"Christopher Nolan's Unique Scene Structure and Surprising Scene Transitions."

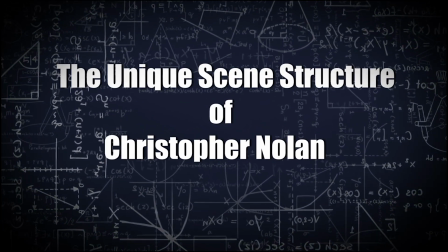(0:00)
Welcome back. I am your film professor, and today we're going to look at how Christopher Nolan challenges the traditional Hollywood approach to visual scene structure,
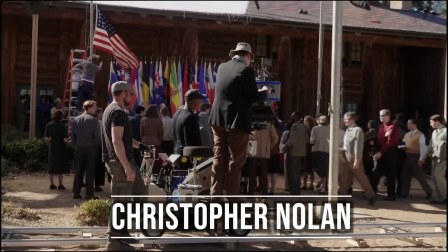(0:07)
and how he leans on one particular type of scene transition to move the audience seamlessly through the narrative.
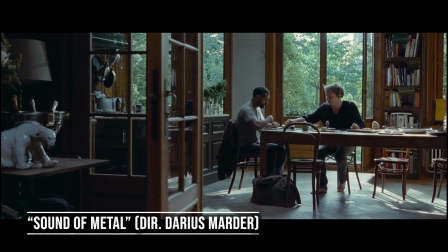(0:13)
Now, traditionally in film, when watching the scene, we as the audience see the wide shot first.
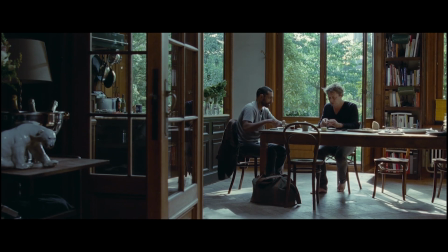(0:18)
This orients the audience to what is happening, it establishes the location, and more importantly, who is in the scene, who is not, and where the characters are spatially in relation to one another.
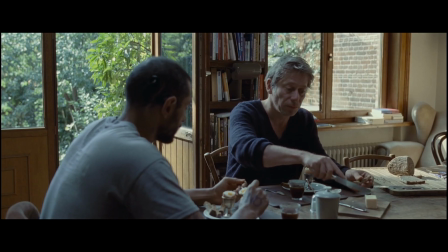(0:28)
Then, as the scene builds, the camera moves closer to the subjects into a medium, and then even tighter.
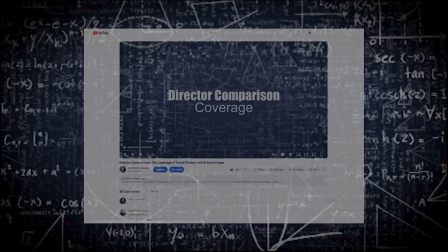(0:33)
This is known as going wide to tight. If you watched the previous video comparing the coverage of David Fincher and Antoine Fuqua,
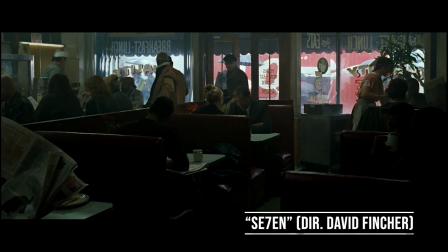(0:39)
you saw examples of how these scenes are traditionally shot and edited, with those filmmakers using the traditional wide to tight approach.
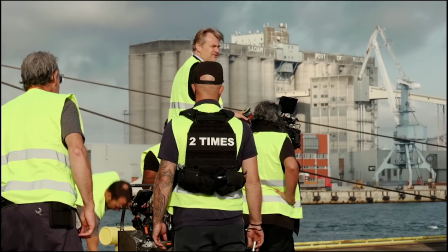(0:46)
Christopher Nolan, however, flips this traditional editing sequence on its head.
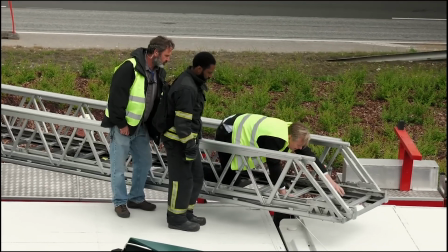(0:50)
Instead of going wide to tight in most of his scenes, he will most often go tight to wide, which means starting a scene with a tighter shot, such as a close-up or a medium,
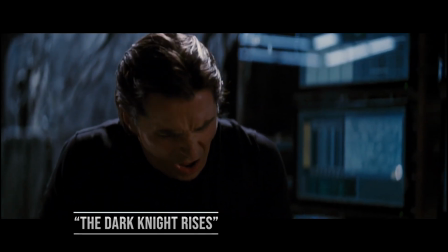(0:58)
then moving to a looser composition, then ultimately to an even wider shot to orient the audience.
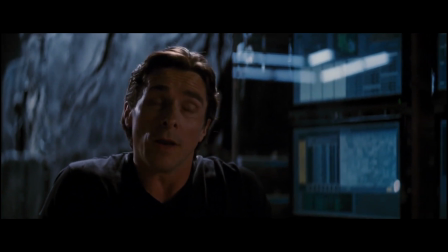(1:03)
Why does Nolan use this approach so often? What's the benefit of starting tight and building out instead of the other way around?
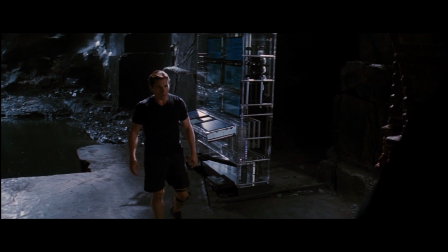(1:09)
I believe the benefit here is audience participation.
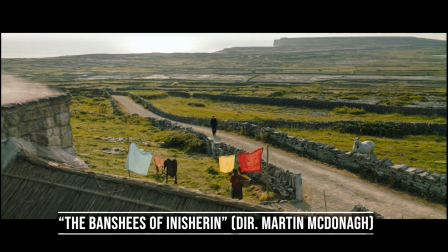(1:11)
With a traditional sequence of wide to tight, the information is presented to the audience, making them passive observers in the film, as the information they need is given to them straight away.
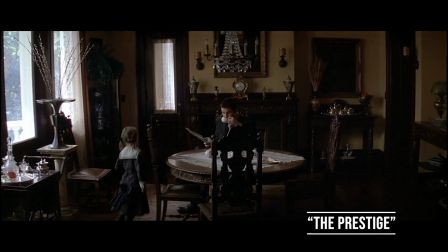(1:20)
However, in a tight to wide approach, like Nolan's, the audience must be active participants in the scene.
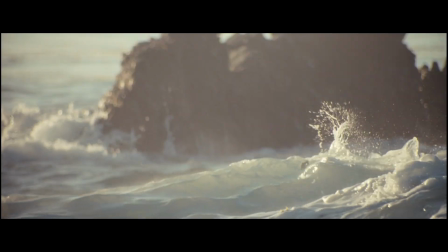(1:26)
Let's take this opening scene from Inception as an example. We start on tight shots of water crashing.
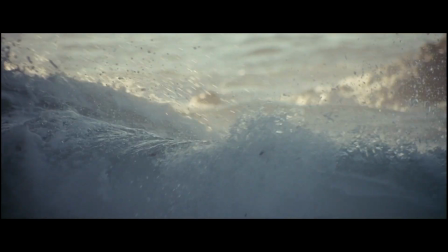(1:32)
Are we in a river, an ocean? We have no context, which makes us engage as the audience and start to piece together what's happening.
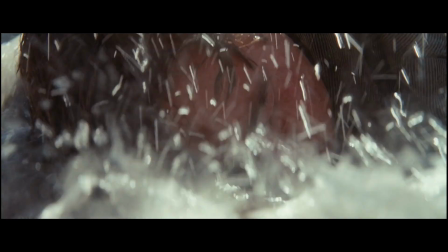(1:39)
When we get our first shot of Leo here, we see that there's someone in the scene, but we don't know, are they dying?
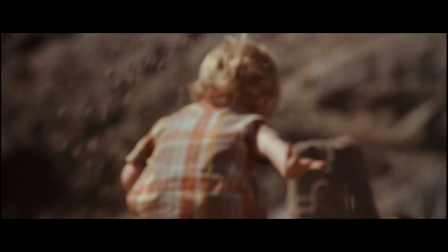(1:44)
Are there other people in the scene with them? When we see the shots of the children, it raises the interest in the scene, but because we haven't had a wide shot yet,
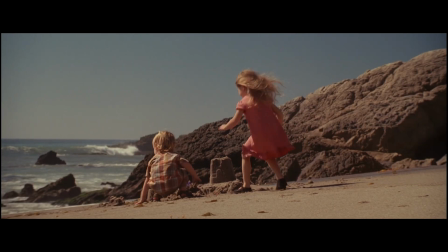(1:52)
we don't know spatially where they are in relation to our character who's in the water on the beach.
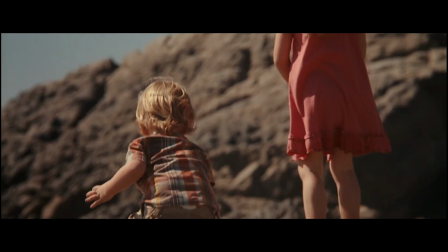(1:57)
Are they 100 yards apart, a mile apart? Are they even there? Or perhaps they're a dream or a flashback.
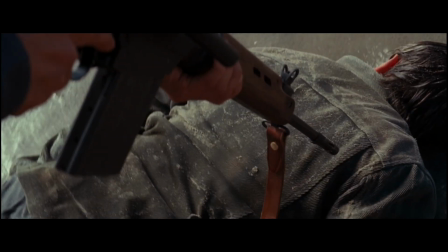(2:03)
It's this withholding of information that really engages the audience into the film. Now, the introduction of the gun ups the stakes, as now we have an element of danger.
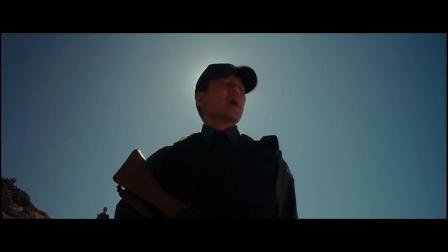(2:11)
And the question of where we are is satisfied with the final shot of the sequence, when we finally get our wide.
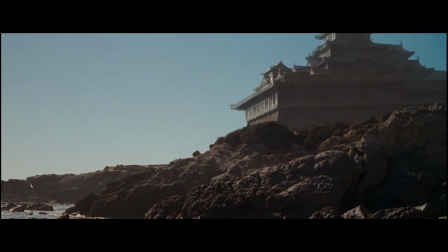(2:18)
Here are frames from each shot in the sequence so you can see how the scene is visually constructed.
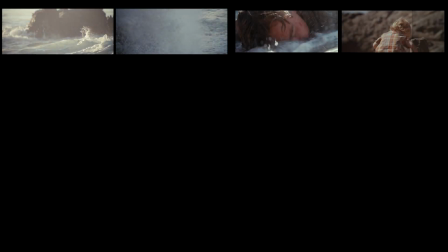(2:22)
This tight to wide approach teases out information for the viewer, making them engaged to follow the characters in the story.
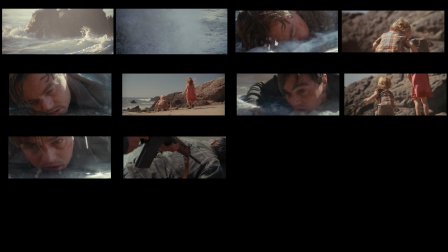(2:28)
Now, the traditional studio approach would be to start the scene with the wide shot and use a lower third that says,
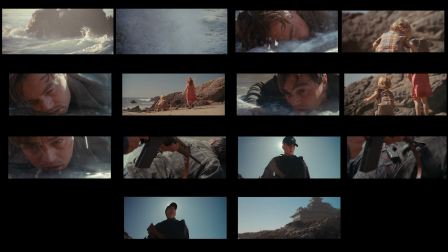(2:34)
perhaps, Japan, present day, which would turn the audience into a passive observer instead of an active one. Nolan's decision to let the audience piece the scene together, and the film itself as it unfolds, provides for a much more satisfying viewing experience.
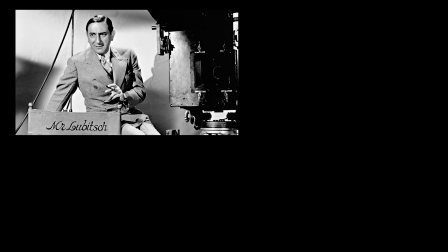(2:48)
This really follows the advice of the great director Ernst Lubitsch, who once told Billy Wilder, "Let the audience add up 2 + 2, they'll love you forever."
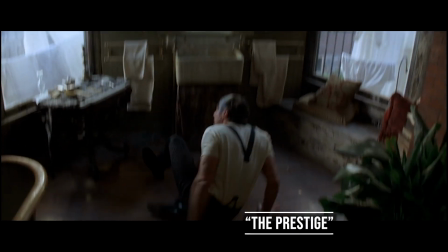(2:57)
Now, no director only uses one approach in every scene in their film. The editing style must be varied, but Nolan overwhelmingly uses a tight to wide scene structure.
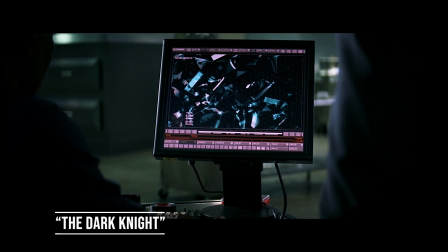(3:05)
And now that we know how Christopher Nolan structures his scenes, we need to examine how he transitions from scene to scene.
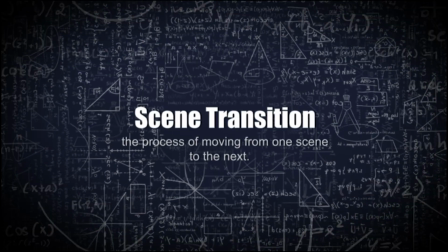(3:11)
A scene transition is simply the process of moving the audience from one scene to the next,
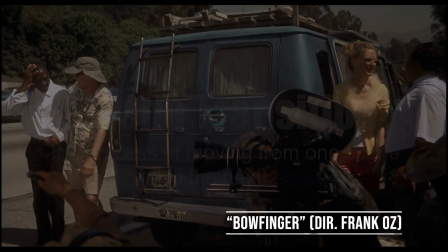(3:16)
and with the exception of poor audio, lack of scene transitions is perhaps the biggest indicator of an amateur production.
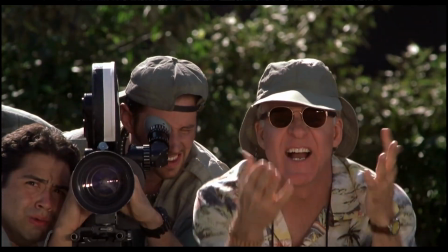(3:22)
Now, Nolan will use some of the traditional scene transitions,
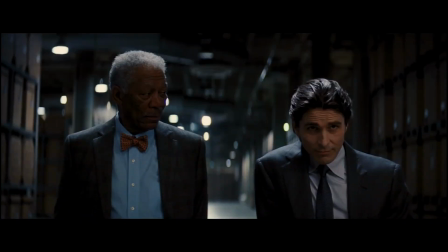(3:25)
from dissolves to establishing shots to reveals, but if you carefully examine his scene transitions, you find something surprising.
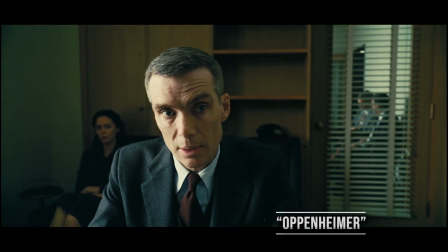(3:32)
The transitions that Christopher Nolan uses the most, by far, are not visual transitions, but audio transitions.
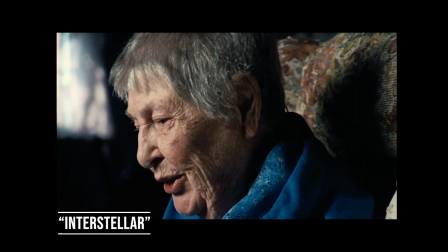(3:38)
In particular, J-cuts and L-cuts.
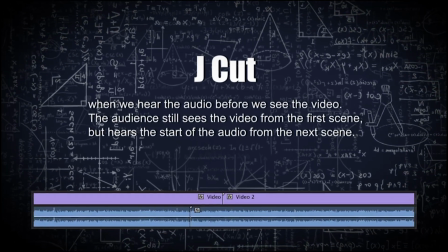(3:41)
A J-cut is a scene transition where we see the ending of the first scene, but we start to hear the audio of the next scene before we cut to the video of that next scene.
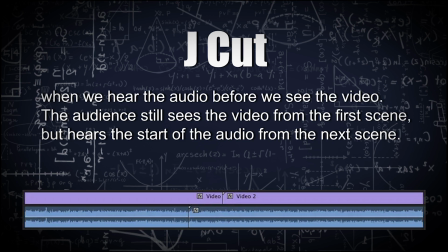(3:49)
Here's an example.
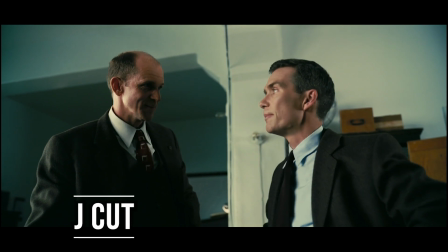(3:53) The area will take you only so far. Hello. Hi.
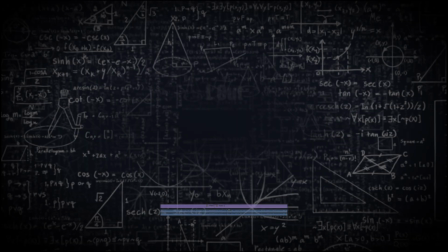(3:58) We missed him.
An L-cut is the reverse of the J-cut.
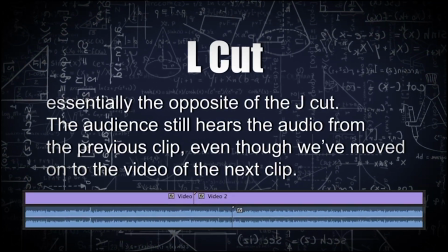(4:01)
In an L-cut scene transition, we cut to the video of a new scene, but continue to hear the audio of the previous scene.
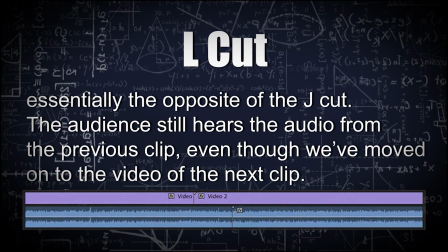(4:08)
Here's an example.
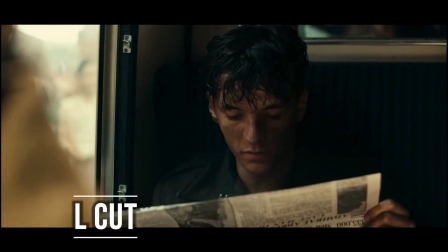(4:09) We shall defend our island whatever the cost may be. We shall fight on the beaches.
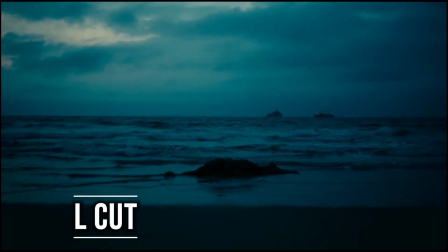(4:14) We shall fight on the landing grounds. We shall fight in the fields and in the streets. We shall fight in the hills.
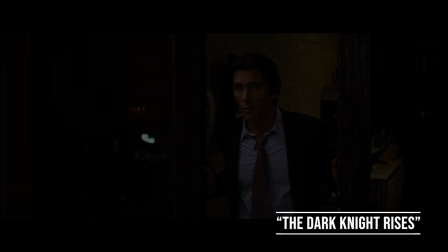(4:21) We shall never surrender.
But why would Christopher Nolan rely so heavily on J-cuts?
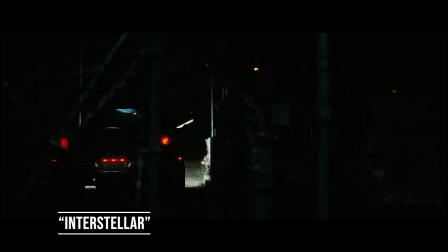(4:25)
The answer is his unique approach to scene structure we examined earlier. In starting his scenes with tighter coverage and skipping a traditional scene bridge,
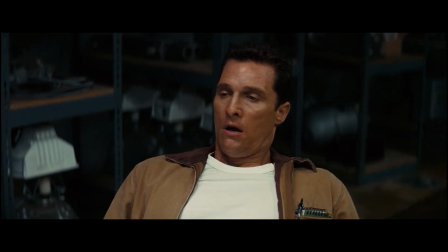(4:33)
such as a long dissolve or an establishing shot, it can be very jarring for the audience to just be thrust into the middle of a scene. The most effective way to smooth out this abrupt transition is to use a J-cut, which uses the audio to smoothly transition the audience from one scene to the next.
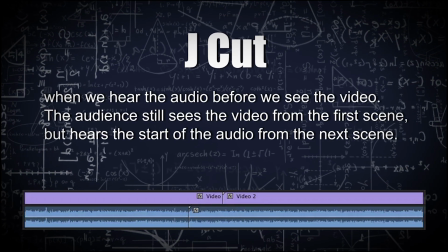(4:48)
Now, the use of J-cuts and L-cuts also has the added benefit of quickening the pace of the film,
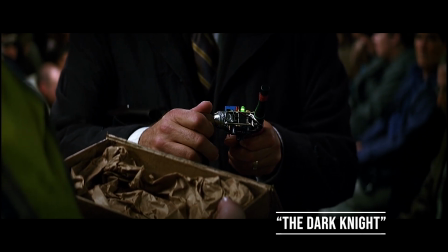(4:52)
as we don't have to use the wide establishing before moving into the tighter coverage, which is where the bulk of the scene will really play.
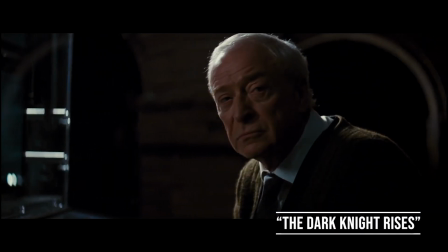(4:59)
This tight to wide approach, aided by J&L cuts, give the scene and ultimately the film itself the feeling of forward momentum.
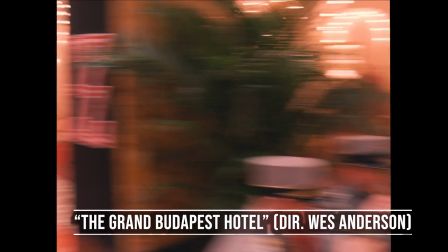(5:06)
Compared to his contemporaries like Edgar Wright, Wes Anderson, and others who use elaborate visual scene transitions, it's ironic that Christopher Nolan, who has created some of the most visually arresting images in modern cinema and has been derided for his use of audio in his films,
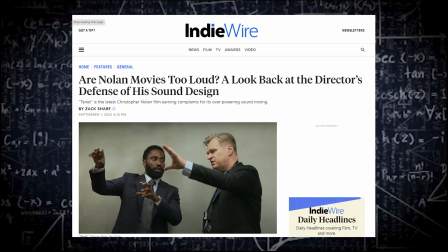(5:19)
actually relies on the audio more than the video when transitioning from scene to scene.
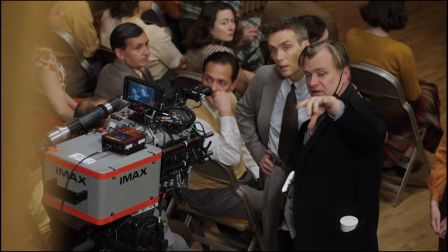(5:25)
Now, if you want to dig even deeper and study how Christopher Nolan or any other filmmakers use scene transitions and how they structure the editing of their scenes, I would encourage you to watch their films with the sound off.
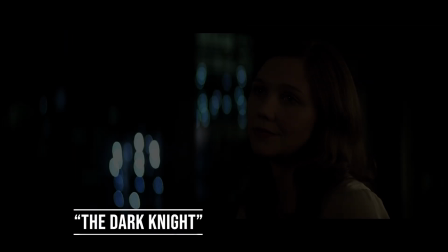(5:36)
Once you're able to disconnect from following the plot and the dialogue, you can really see how the visuals of a film are constructed.
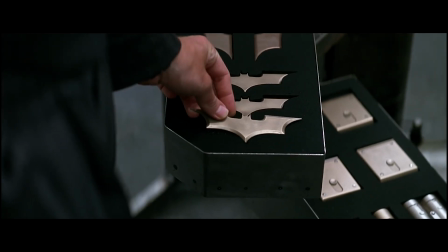(5:42)
Hopefully this will help you in creating and polishing your own film projects. Thank you for watching. We'll see you next time.